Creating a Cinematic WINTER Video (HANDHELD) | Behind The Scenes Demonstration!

All right, what's up guys? Thomas Alex Norman here and in this video we're going to be shooting some epic winter b-roll.
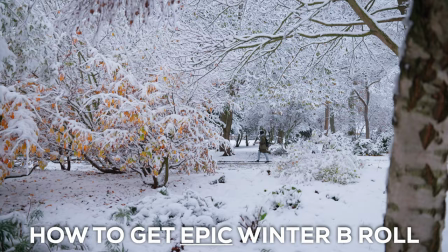[0:05]
This was completely unplanned. The heavens just opened last night, so we had to rush out here and get this done because it's a pretty unique opportunity in London. It doesn't snow like this that often. Right now we're in Victoria Park and the first shot we're going to be getting, as you can see right here, we are at this kind of lake. So going from a beginner's mindset, what would a beginner do when they see this lake? they would see the lake,
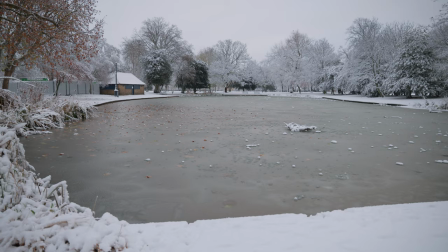[0:27]
point and shoot, and they'd get the shot of the lake.
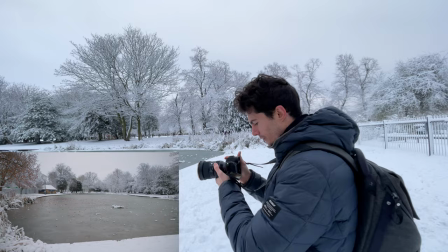[0:31]
Maybe if they'd seen a couple of tips and tricks, they might kind of move into the lake, which is pretty cool.
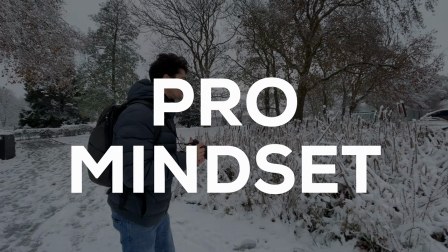[0:37]
It's definitely not a bad way to start a video, but what we're going to be doing here is getting a bit of depth. So that's one of the composition rules I teach.
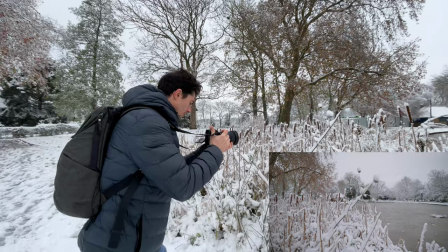[0:44]
How we can get a bit of depth right here is, as you can see, there are these reeds, and they're covered in this fresh snow, which looks really nice.
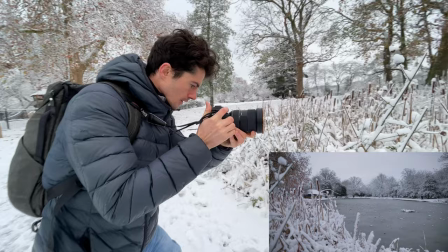[0:51]
So I'm just going to focus in on one of these reeds. by doing a simple left to right movement we can come out and just
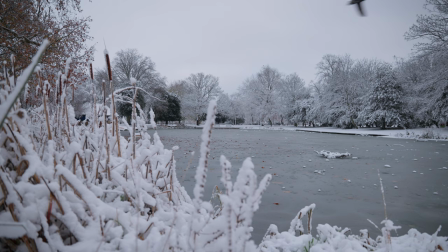[0:58]
gently rack focus on the leg there and immediately we get this sense of depth so
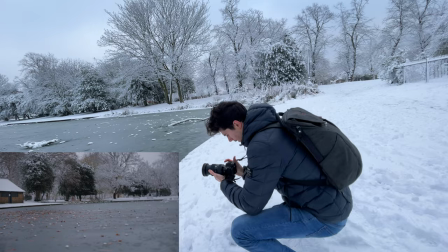[1:09]
right now we're going to continue that movement but zoom in so rather than getting this shot here we're going to get like this and come lower again
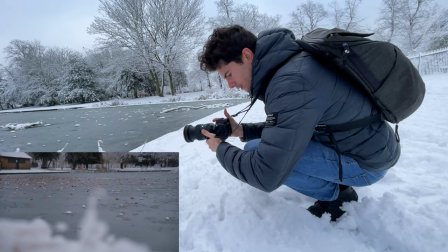[1:16]
so we can use the depth of field on maybe some of these leaves just gonna move again
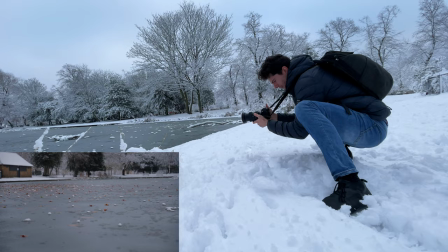[1:22]
from left to right. I'm gonna get in this texture shot. I'm also in a really deep squat right now which feels great.
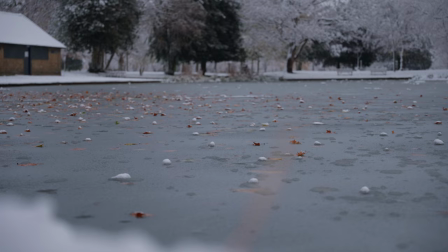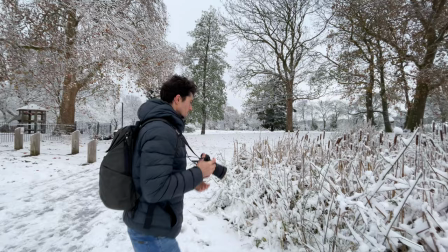[1:35]
So I think that was quite a nice way to establish this scene.
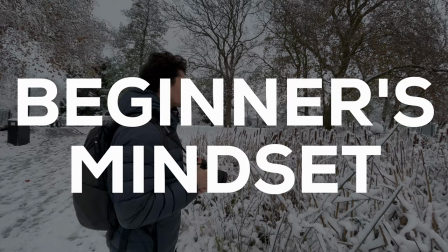[1:39]
What I'm also gonna do is make the most of these reeds and maybe again from a beginner's mindset how would we shoot the reeds?
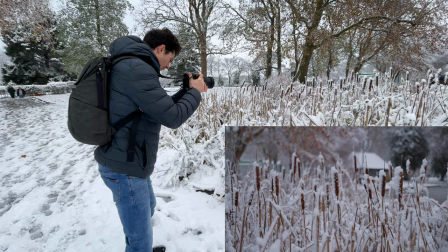[1:47]
You might zoom in and maybe focus and that might be quite a cool shot as well.
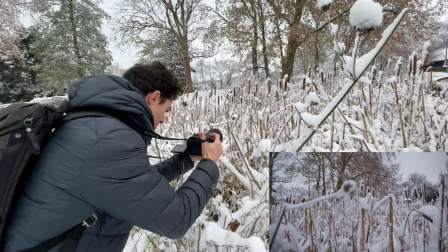[1:53]
so not bad for a beginner shot what i'm gonna do to make this epic whilst we're here we can kind of
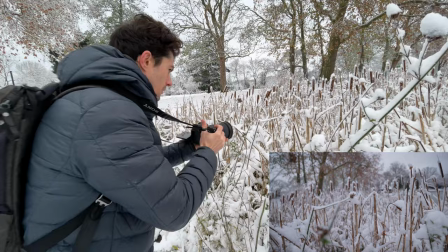[2:00]
focus right in on the reeds closest to us and we can kind of move through them so just kind of move the camera around a bit until you find a way to kind of feel like you're really moving through the reeds it can feel a bit more immersive so what i'm going to do is plan out a bit more of a controlled shot
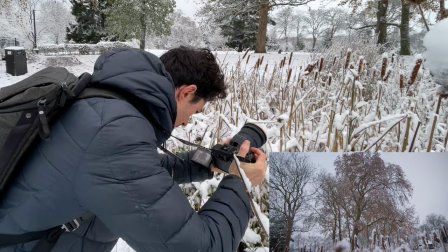[2:15]
here we start with this tree and we do something like kind of pulling down and through to the reeds like that
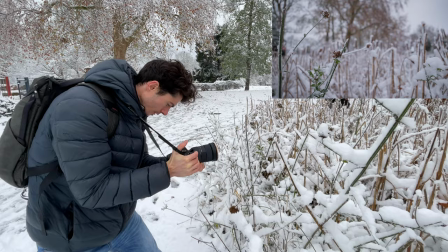[2:23]
so i'm going to try and do that so pulling back going down
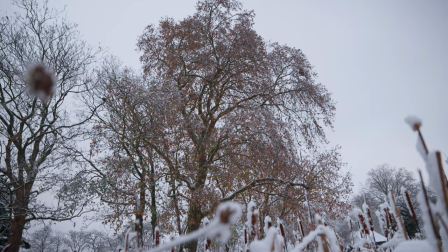[2:30]
focusing down on the reeds all right let's see how that looks following on from that texture shot of the lake i'm gonna get another texture
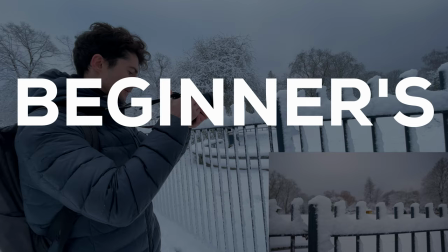[2:42]
shot of this fence here again a beginner might kind of just get get maybe the
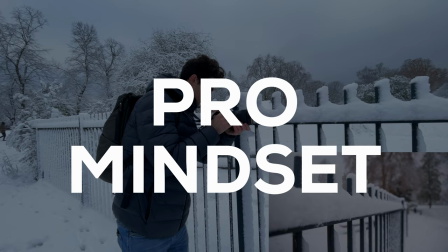[2:47]
tops of them could look good from that angle but we can turn this into a leading line by just doing that.
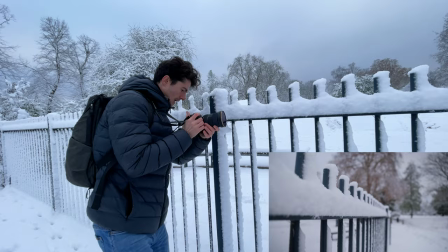[2:53]
And therefore you're playing again with that foreground and background rather than just getting kind of one layer.
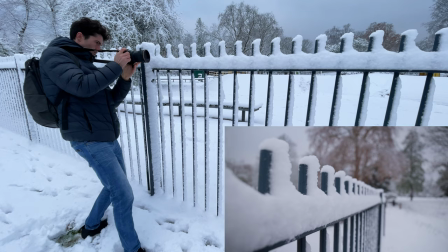[3:00]
So we could either leave it here or we could just move forward.
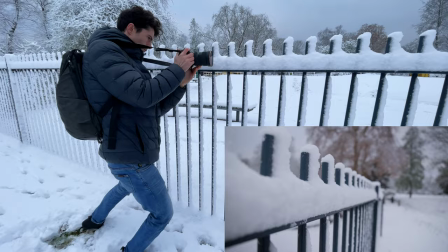All right, next shot. We're gonna continue with the texture theme. Get the texture of the lake, texture of the fence, texture of the snow, get texture of the tree. As far as a politician,
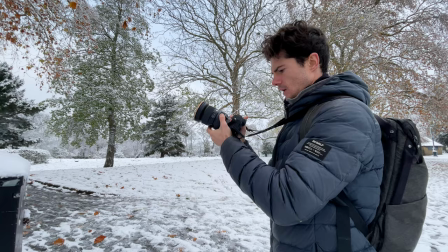[3:24]
I would say texture, texture texture so tree shot you guys know me i like a good tree as
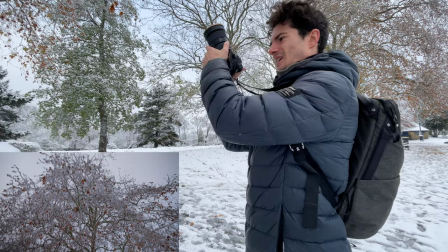[3:33]
a beginner you're just looking at this and you just how do i shoot it it's just
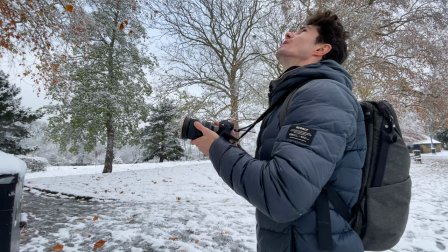[3:39]
it's vast i can't get it in the in the bloody lens so what
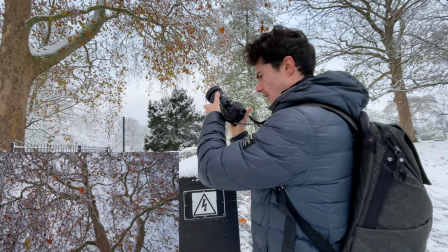[3:45]
we're gonna do texture so we're gonna do that here through the focus and what we can do
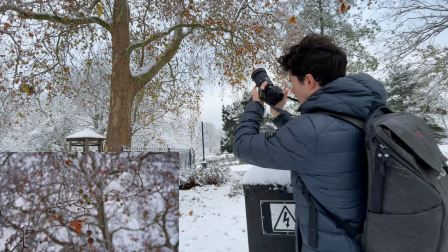[3:54]
is just do a nice spinning shot so
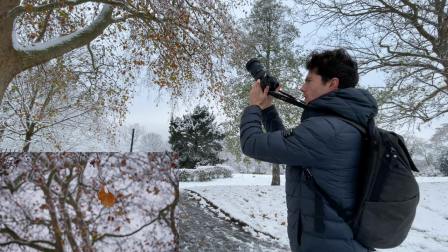that looks good we could also move across